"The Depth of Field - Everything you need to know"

Hello everyone, I'm Payam from Maker School. We're here again with our friends at Plenimage Look, which is a camera and light rental house in Paris.
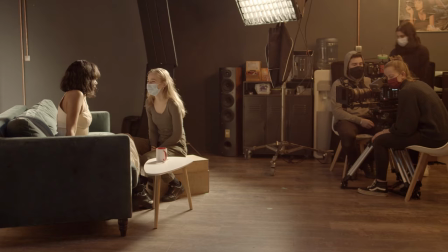[0:07]
This time, we're going to talk about the depth of field. Ready?
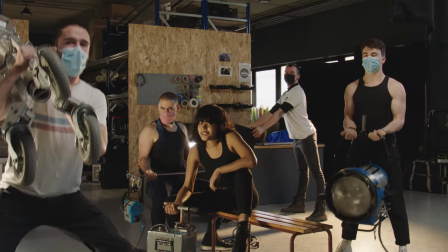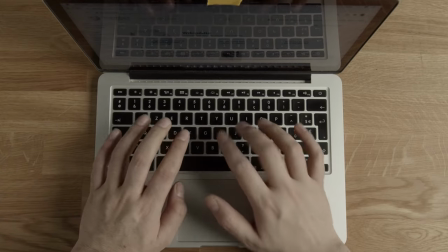[0:21]
Let's ask Wikipedia. I'm feeling a bit lazy this morning.
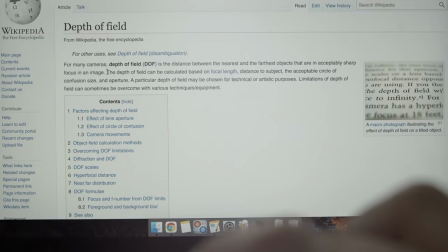[0:25]
The depth of field is the distance between the nearest and the furthest objects that are in focus in an image.
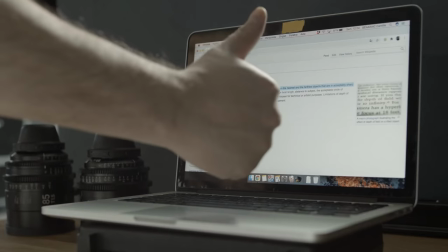[0:32]
Is it clear? Yes? Thank you for watching. See you soon. Okay, I'm just kidding. Let's break it down. Suppose I want to compose a frame.
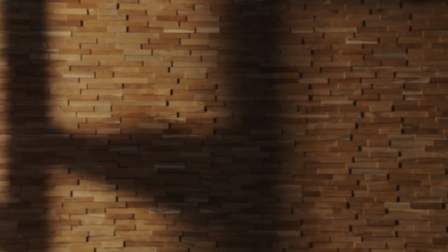[0:47]
My frame needs a main subject. Hello, Maeva.
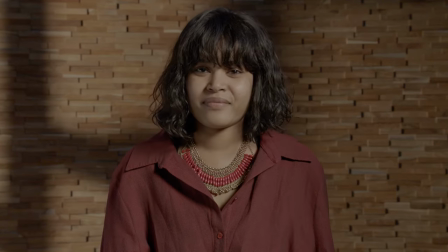[0:51]
Naturally, I'll put my subject in focus using the focus ring on the lens.
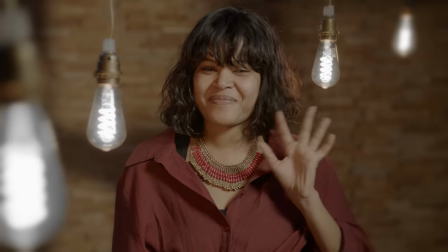[0:57]
Now, in addition to my main subject, the lovely Maeva, there might be other objects in the foreground and in the background.
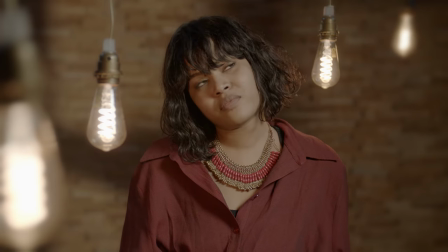[1:05]
Some of these other objects will also be in focus, and some will be out of focus.
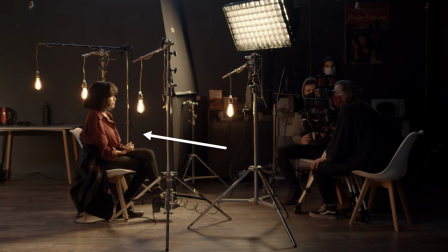[1:11]
Now, let's imagine a line through the depth of my composition between the first object,
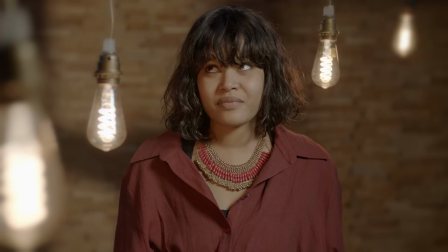[1:17]
which appears sharp in the foreground, all the way back to the last sharp object in the background.
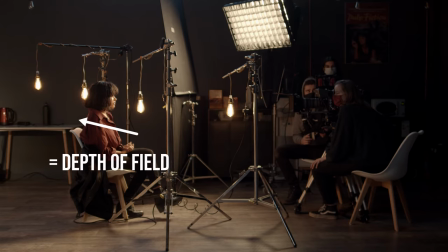[1:23]
The depth of field is the distance between these two points. Being a distance, this line could be short or long.
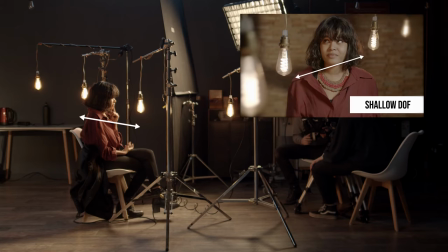[1:32]
In other words, a shallow depth of field versus a deep focus.
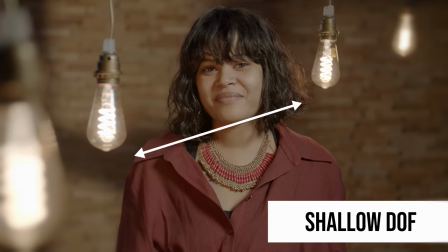[1:38]
Is that better? Yes? No? We could use some practice.
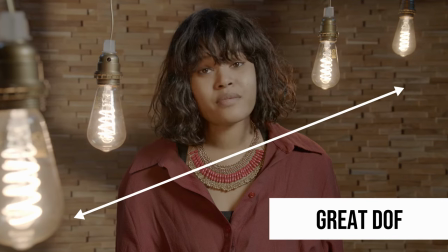[1:42]
But first, let me try and convince you that the depth of field is a very powerful aesthetic
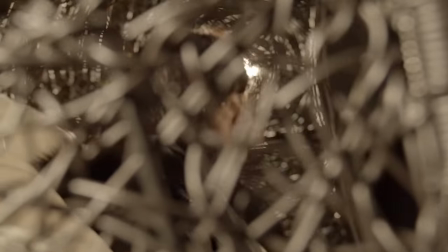[1:48]
and storytelling tool that we can use to give direction to the viewer's eyes on the screen.
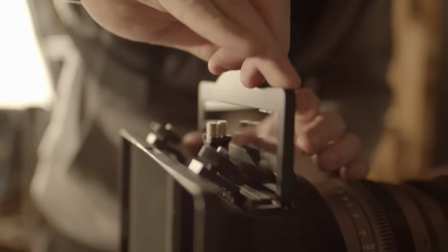[1:53]
A powerful tool to add second-degree meaning or additional emotions to our composition. Here's an example, and a bit of a cliché if you don't mind. Imagine I'm setting up a shot for the last scene of a romantic comedy. Yes, I shamefully admit that I'm a recovering romantic.
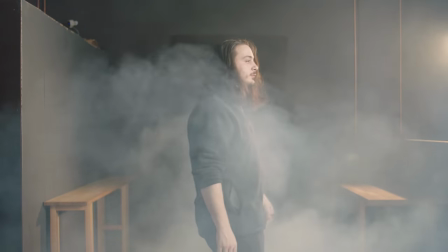[2:13]
After a whole movie-long search seeking the love of his life, Nathan finally finds her, Maeva, the goddess.
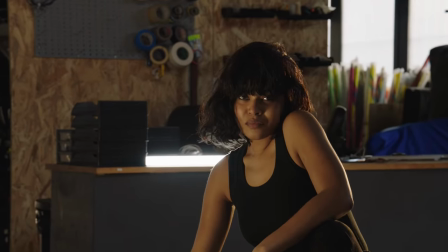[2:26]
Where is she? Well, she's at Plenimage Look, working out with some heavy equipment, of course.
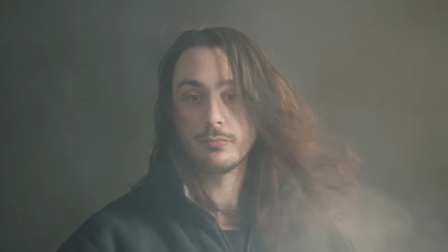[2:32]
In quite a dramatic manner, Nathan turns his head in slow motion and gives Maeva a look.
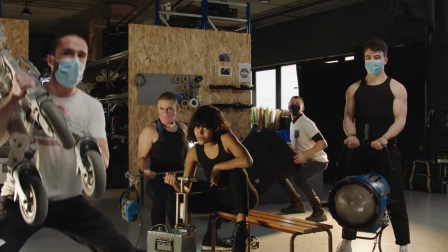[2:42]
The look. Problem is that Maeva is surrounded by a bunch of hairy, sweaty crew members.
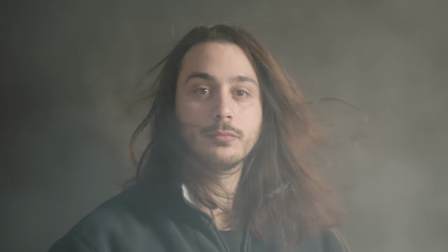[2:50]
Emotionally, Nathan is focused on Maeva, but visually, the image is too polluted.
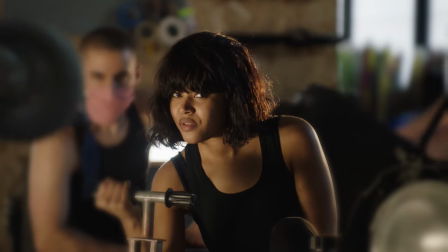[2:57]
And voila, this is a good opportunity to use a shallow depth of field to isolate Maeva in the crowded space.
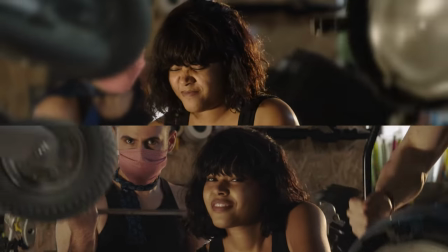[3:05]
Do you think it works better? Here's another example.
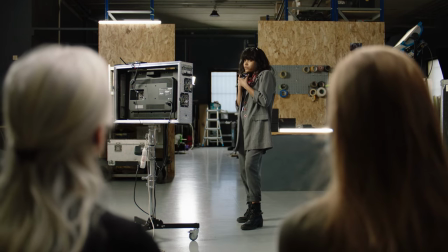[3:11]
Maeva, the renowned filmmaker, is setting up a shot in the background. In the foreground, two of her actors are talking behind her back.
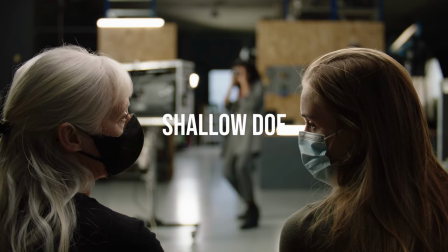[3:23] Egomaniacal jerk!
With a shallow depth of field, Maeva is too out of focus and is no longer a part of the scene.
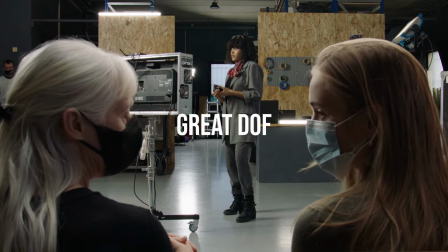[3:30]
But with a greater depth of field or a deep focus, she has presence.
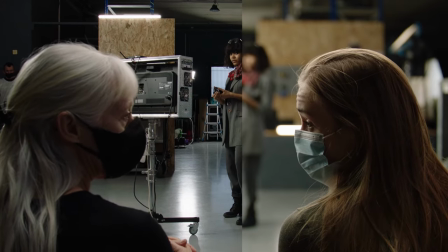[3:36]
Maybe when the actors talk about her, we see Maeva pause and turn her head ever so slightly.
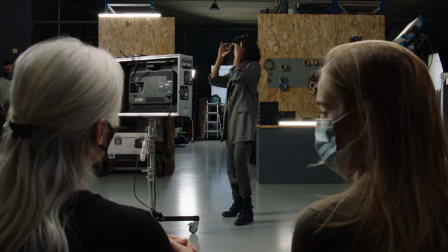[3:44]
Did she hear them? Maybe. If in the next scene Maeva fires the actors, we'll know why.
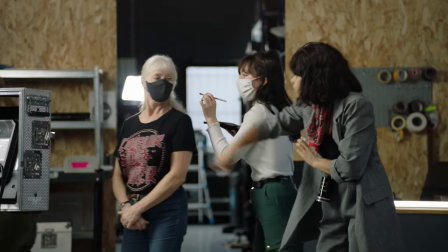[3:52]
Do you agree?
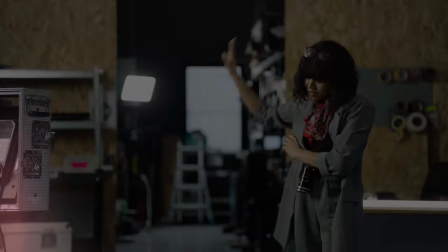[3:56]
Now that we know how powerful the depth of field can be, let's see how we can control it.